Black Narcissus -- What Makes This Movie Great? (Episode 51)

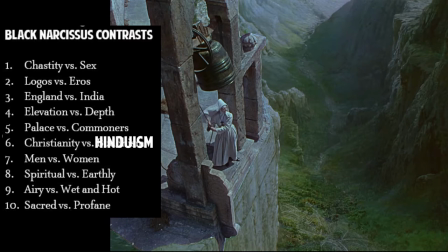Now, the high and the low is connected to, of course, the nuns' inner lives, their spiritual existence, their existence as heavenly or spiritual creatures versus the earthly or secular creatures below.
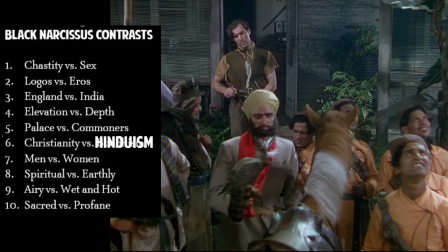And, of course, who lives below? Mr. Dean and the poor people. Down in that valley, it's a jungle, it's wild, it's green, it's lavish.
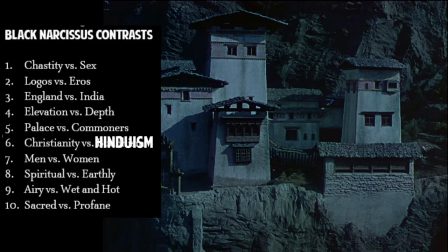Up above, it's airy, it's light, and it's windy. So you, of course, see the dichotomy here, the spiritual above, the earthly below.
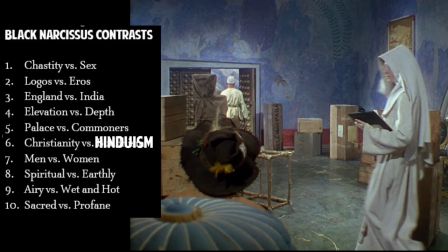Of course, with Mr. Dean versus the nuns, there's a male versus female dichotomy.
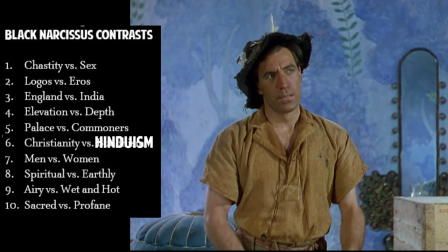And another contrast is clearly the English civilization versus this Indian, North Indian, Himalayan civilization.
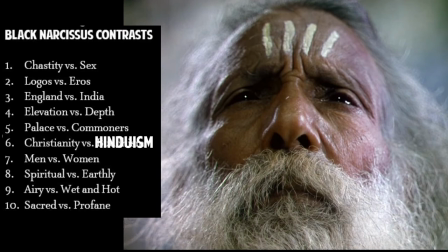And yet with that, another contrast is the Christianity of the nuns versus the Hinduism or whatever exactly it is,
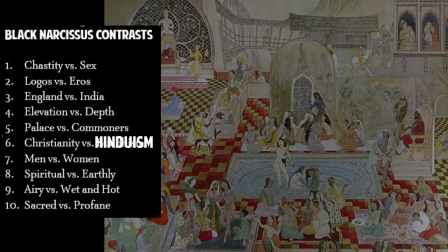Eastern religion of the native peoples in this movie. And that goes along with the palace that these nuns are trying to convert into a convent.
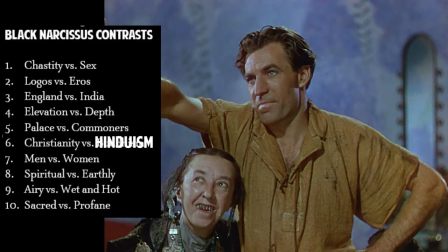It is at once a palace, a resort, a bathhouse,
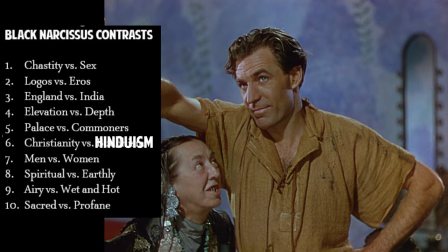sexually charged with all kinds of interesting pictures on the wall that Mr. Dean wants to point at and provoke the nuns with.
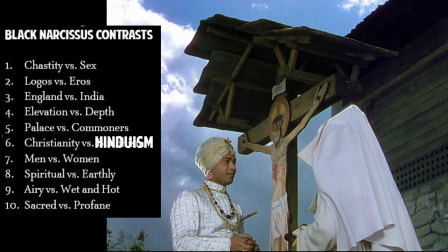And yet the nuns, of course, are sexually pure. That means they don't have sex. They're holy unto their God.
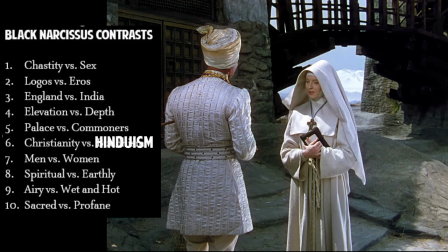They're married to Jesus Christ. So a lot of the tension in this movie is, will the nuns stay nuns?
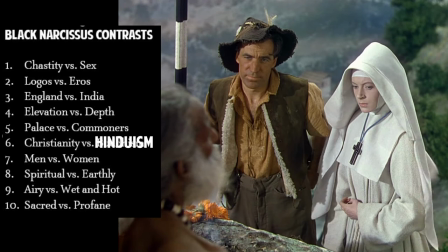Will they leave the nunnery? Will they be able to keep the convent in this palace? Will they not?
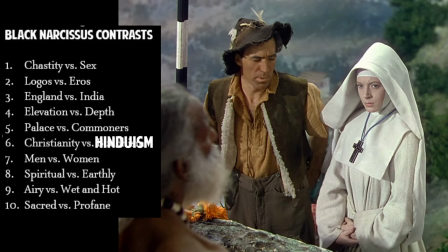Another one of these conflicts is that above the palace or the convent is a holy man who sits above all day,
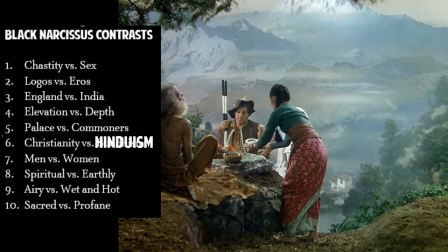doing nothing, saying nothing, and he's visited by a number of people. He is literally above the nuns, and that may be a sign that, you know,
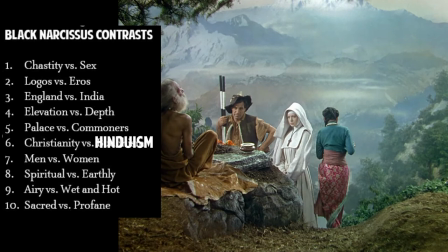the nuns cannot establish Christianity in this region as it has not really been established before by prior monks or other kinds of Christian missionaries.
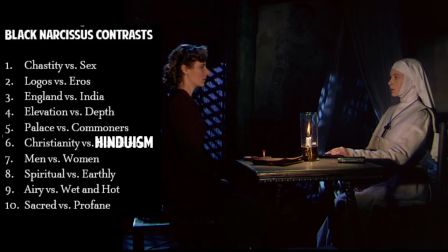And of course, there's another big contrast in this movie, which is the untamed, as I said, sexually charged desires of ordinary people, of people everywhere, not just men, but women in this movie, versus the need to control oneself and control one's desires.
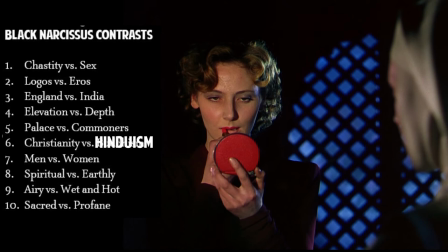Now, you put all these contrasts together into a script, and you've got this nice stew of conflicts and tensions for each of the characters.
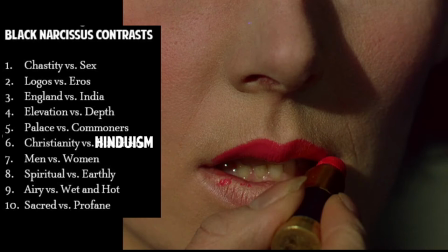As I said, Michael Powell, the director's envisioning of this script, is just remarkable.
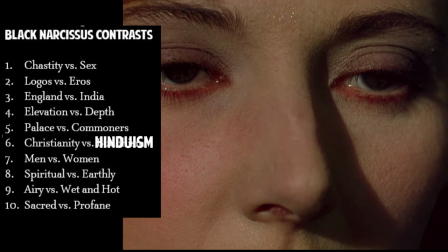This is a movie that's absolutely beautiful and gorgeous to look at. You must get the HD version, the Blu-ray version of this, to watch.
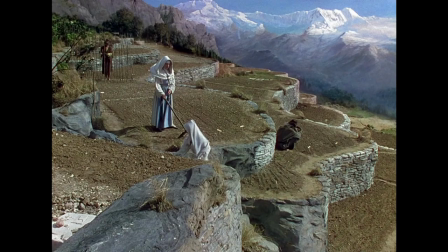So it's one of the rare movies, in fact, that uses Maté paintings in the background, and it doesn't look dated. In fact, the paintings go right along as backgrounds with the storyline, the dreaminess the airy quality of the palace the convent above everything on
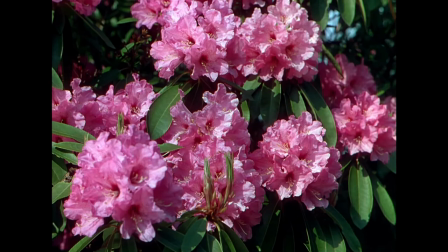the mountain this movie is a powell movie is just simply stunning to look at the
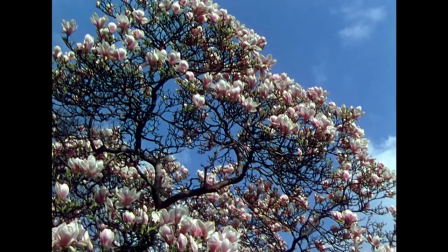edits are stunning the montages i love michael powell's montages you know this movie is made right after world war ii questions about will the british empire contract will it change what are its holdings in india like this movie is definitely talking about whether the british the english can stay in India or not whether they fit there.
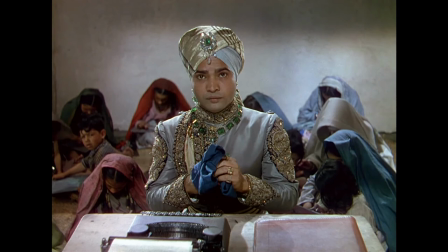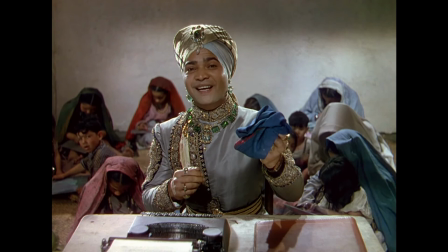Do you like it, Sister Ruth? It's called Black Narcissus. Comes from the Army Navy stores in London.
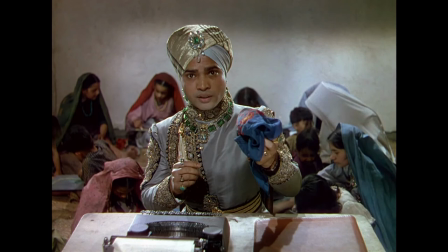Black Narcissus. I don't like scent at all. Oh, sister, don't you think it's rather common to smell of ourselves?
This movie is also stretching things a bit, trying to show women as sexual creatures, including nuns who try to control themselves, obviously with their costumes symbolizing that, but as well they've vowed to do so. However, they can give up, as I said, their vows pretty quickly. They don't have to live them over the course of their lives. And these nuns have lived lives before they became nuns that are not unlike Mr. Dean, the ordinary people they serve. They remember those lives and actually this palace turned convent sort of reinvigorates their memories and gets them to remember what they were like and so many of them, probably two or three of them, get the hots for Mr. Dean.